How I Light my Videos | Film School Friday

Today on Film School Friday, I'm going to talk about lighting.
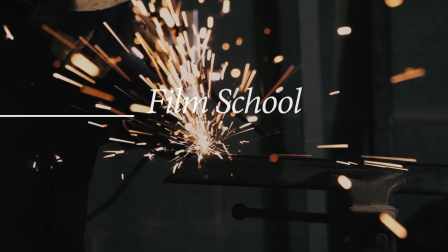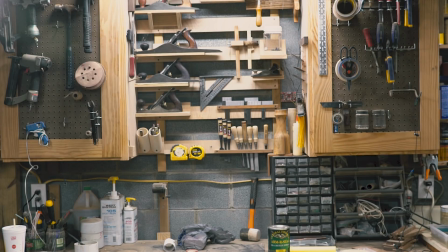Okay, so I'm here. You can't see me. This is the shop with all my lights turned out. I've got a north-facing window over there, I've got a north-facing door over there, and an east-facing window on that wall back there. So let me just start off by saying that lighting is a huge topic to cover, and I won't be covering all of it, but I will be covering how I light in my shop. To start off, let's go over the basics in this scene right now. I'm at my workbench where you all have seen me many times.
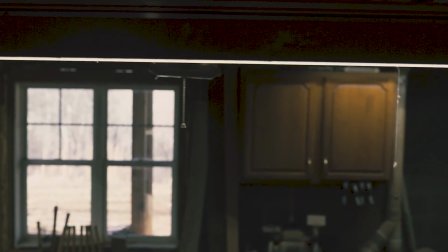I've got 4-foot LED shop lights hung all around my shop. Right now I have about 7 of them, one over every major workstation.
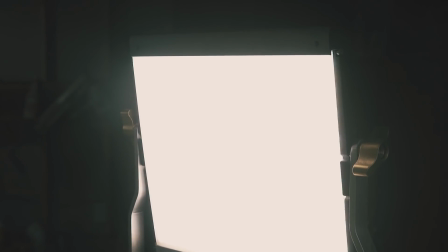And right now I've got one LED kicker that's kind of pointed 45 degrees to my head, and that just gives me a little separation between me and my background. It's not a huge deal, but I have it, so I use it. All the lights in my shop are 5,000 Kelvin, which is close to daylight balance, daylight being 5,500 Kelvin.
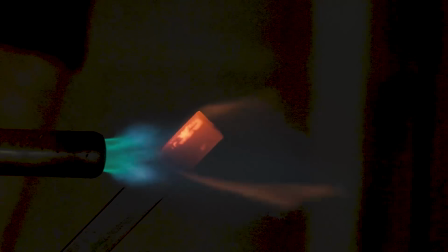So the color of light is measured on the Kelvin scale, which is a measure of absolute temperature.
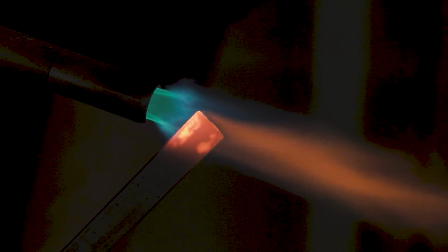I can use a torch and a piece of steel to demonstrate how it works. The term warm light actually refers to a lower Kelvin temperature. A yellow or soft white is somewhere around 3,000 to 4,000 Kelvin, where a cooler, bluer light actually refers to higher Kelvin temperatures.
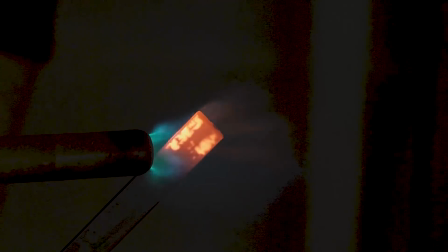See how this steel gets hotter, it turns red, then orange. If I continued to heat it up, it would get closer and closer to white. Daylight on a clear day is 5,500 Kelvin. This applies to when we're looking at the source of light.
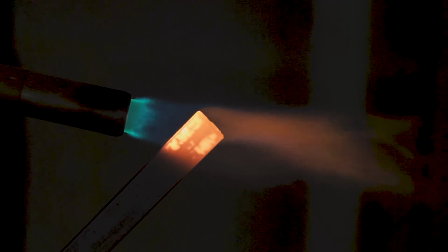In editing applications, the scale seems opposite, but it's not, and I'll have to go over that in a different video.
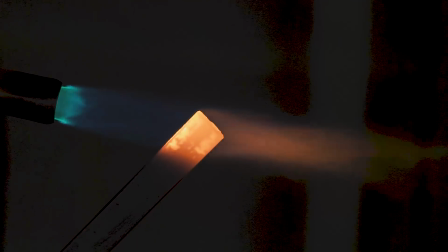Just know when shopping for lights, daylight is 5,500 Kelvin. But I'm going to go over color temperature in a whole separate video because that is kind of confusing. Just know that daylight is 5,500 Kelvin, so if you can get a light source close to that, it will help with natural light coming in the windows and shooting video in your shop. I'm working on a charcuterie board. I did a lot of lighting examples with a small accent light and without.
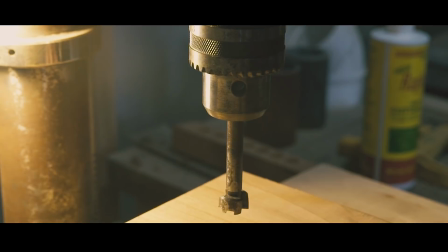All right, let's just dive right in. So I keep the ambient light in my shop daylight balanced, but when it comes to adding light to the scene, you can get creative.
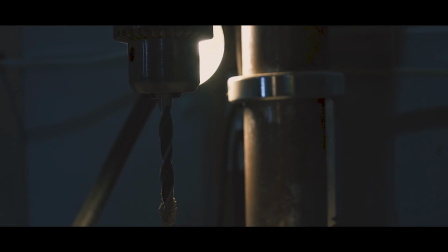In this shot, I'm using a small incandescent lamp that's connected to my drill press table. Notice the warmth of the light on the quill while the background is cooler.
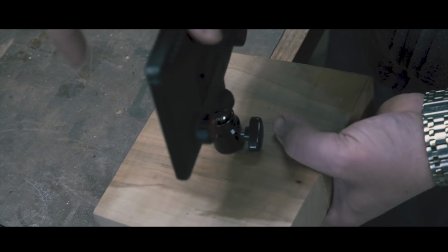Now that I had a hole drilled in the block, I could mount a small bicolor LED using a 1/4-20 bolt.
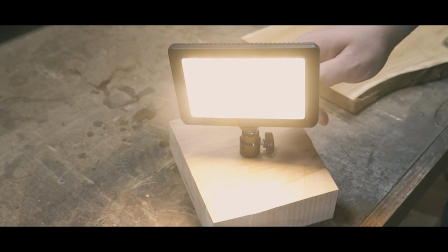Most cameras and accessories accept 1/4-20 as their thread mount. I like this super simple setup because the light is cheap.
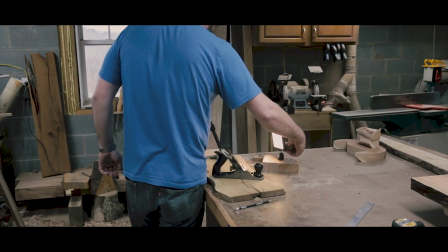It has 2 different sets of LEDs, one with lower, more yellow color temp and one with higher, and are infinitely adjustable and can be combined.
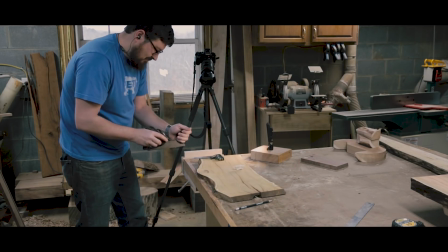In this scene, I'm prepping some 1/4 sawn curly maple to cut some butterflies out of.
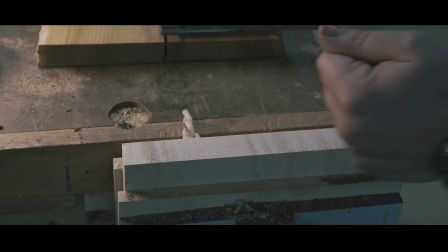I've got my key light again about perpendicular to the camera angle.
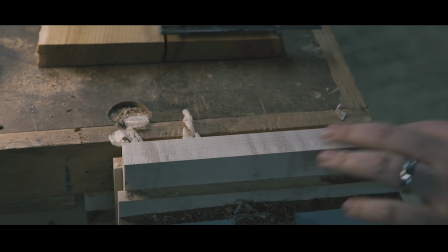Notice how the highlights are buttery and warm to the left, and the light falling off to the right is more blue, fading to that ambient light of the daylight balanced shop lights.
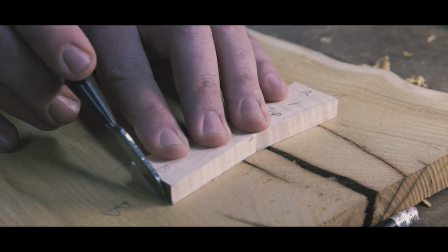And another example of the light perpendicular to the camera offering a raking light.
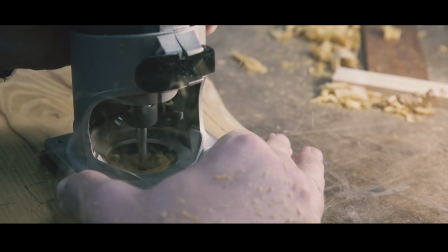I use side lighting a lot when my ambient light can balance the scene out and not leave super deep shadows.
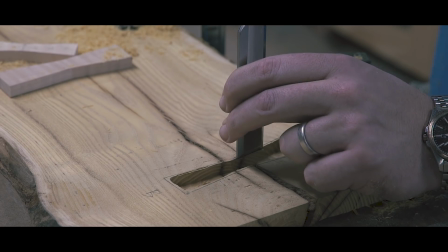Here I'm cleaning up the mortise for the key with no extra light, just ambient.
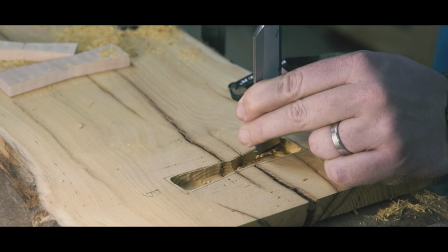Then I add a light just camera left so the light is at an acute angle to the lens.
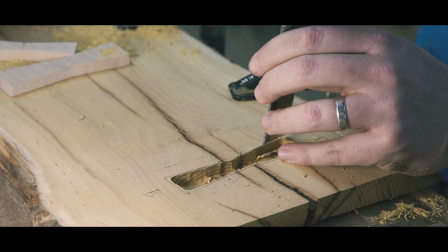This shot is fine, it provides some fill, but I don't think it's any more interesting than just using the ambient light.
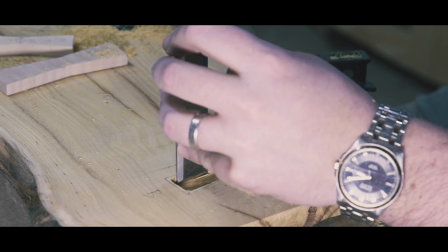And here I've got the light directly in line with the lens. This is very harsh, very deer in headlights.
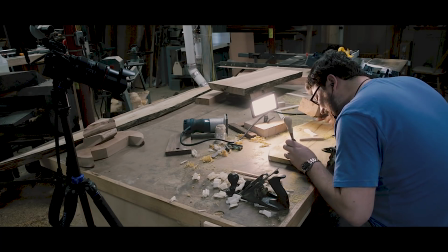So why do I like this lighting setup so much? I guess it's nostalgia.
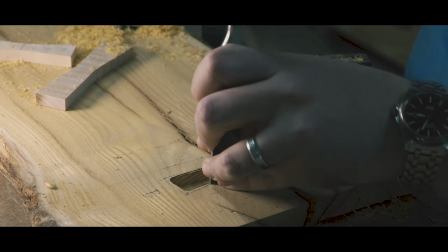It reminds me of watching a sunset with someone you love. The light source is low on the horizon, and if you turn to look at the person next to you, this would be how the light would fall on them.
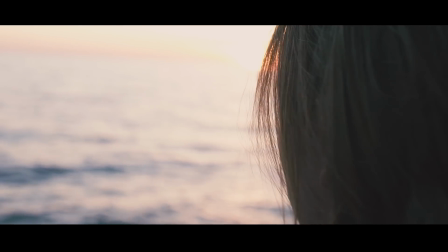The light would be warm and perpendicular to the direction you would be looking. Warm highlights and blue shadows.
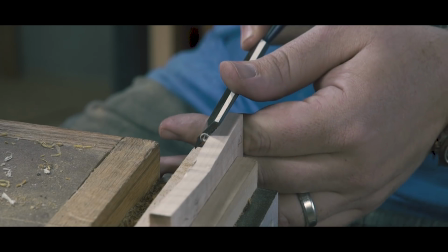I know I'm getting sappy, but it's true. It is a pleasant light.
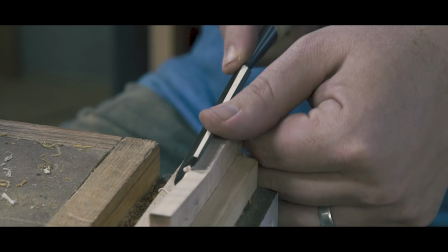You don't always have to light your subject. Here I'm chamfering and installing a butterfly key.
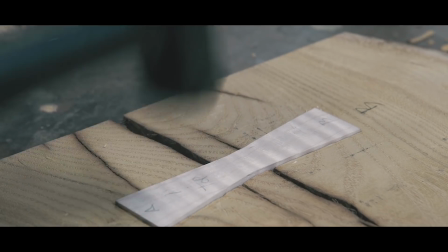This is ambient light, and it conveys the same information. You can see what I'm doing, and you see what I want you to see.
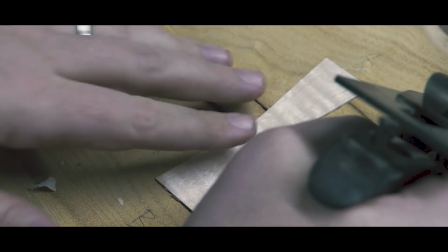Not everything has to be lit. Sometimes just getting stuff done in the shop is more important.
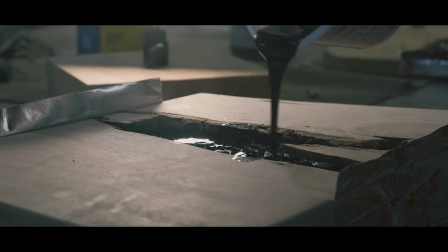Alright, let's talk about backlighting. A backlit shot is very dramatic. There isn't much detail, but it's a powerful tool. Here I'm filling a void with charcoal tinted epoxy, not a very exciting task. but this shot is sort of dramatic and I don't know why.
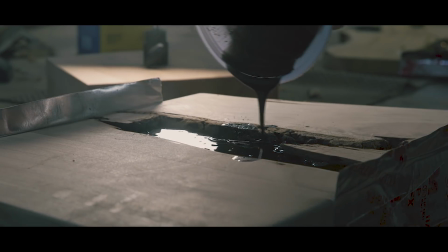One use for a backlit shot is to disorient the viewer and to instill intrigue.
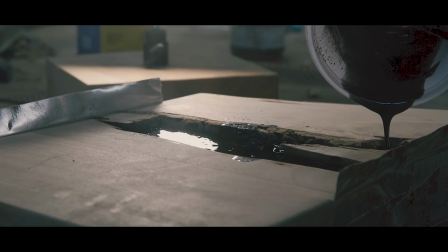Imagine a shot from inside a barn where the farmer slides the barn door open and sunlight floods in.
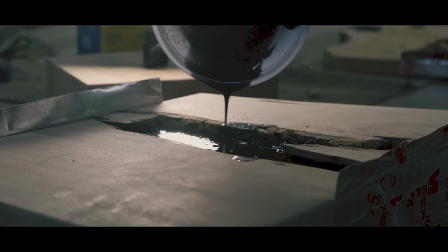Now he's just a silhouette. Who is he? What does he look like? Where are we? It's a powerful tool.
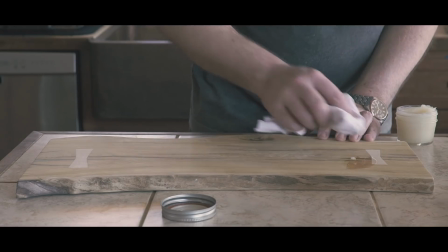And lastly, I'll talk about natural light. This to me is one of my absolute favorites, indirect sunlight coming through a window.
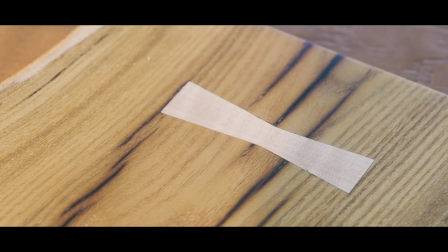For imaging, it is a beautiful look. Unfortunately for woodworking, usually it isn't the greatest for seeing what you're doing.
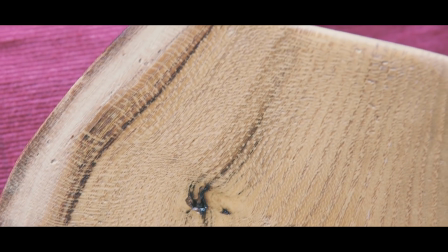Each of these lighting setups can convey mood. Knowing what mood you want to convey is part of the process that you have to figure out. Alright guys, that's it for this time. I am not a lighting expert by any stretch of the imagination. In my photography line of work, I use more natural light, indirect light coming from a window to light my portraits. People seem to really be interested in how I light my shop. I put out on Facebook and some of the groups that I'm a part of what videos you guys wanted me to make for these Film School Fridays, and lighting was the #1 answer that I got, so I thought, hey, that'll be the next video. I'll put links to all the products that I used, the lights and such, in the description. They are Amazon affiliate links, so they do help me out, so thank you guys. I'm going to put out a separate video on the charcuterie board, more importantly, how to make bow ties, butterfly keys, Dutchmen, whatever you want to call them, and that video will go out sometime next week, just to get a woodworking video back on the channel. But you guys have, the response on these Film School Fridays was overwhelmingly positive, so I'm going to keep doing them. Hopefully you guys will still like them. I've got some big builds coming up. Right now, I'm really just trying to get all the small stuff out of my shop. Things promised to so many different people that I just need to get some work done, and then I'm going to get back to the channel once I kind of have a clean slate. If you guys like what I'm doing, let me know in the comments section. If you're not already subscribed, go ahead and hit that subscribe button. Give this video a thumbs up if you liked it, and maybe share it with somebody who might find this useful or enjoyable. Until next time, guys, I'm Will Walker. This is the William Walker Company Project channel. I'll see you guys real soon. Thanks for watching.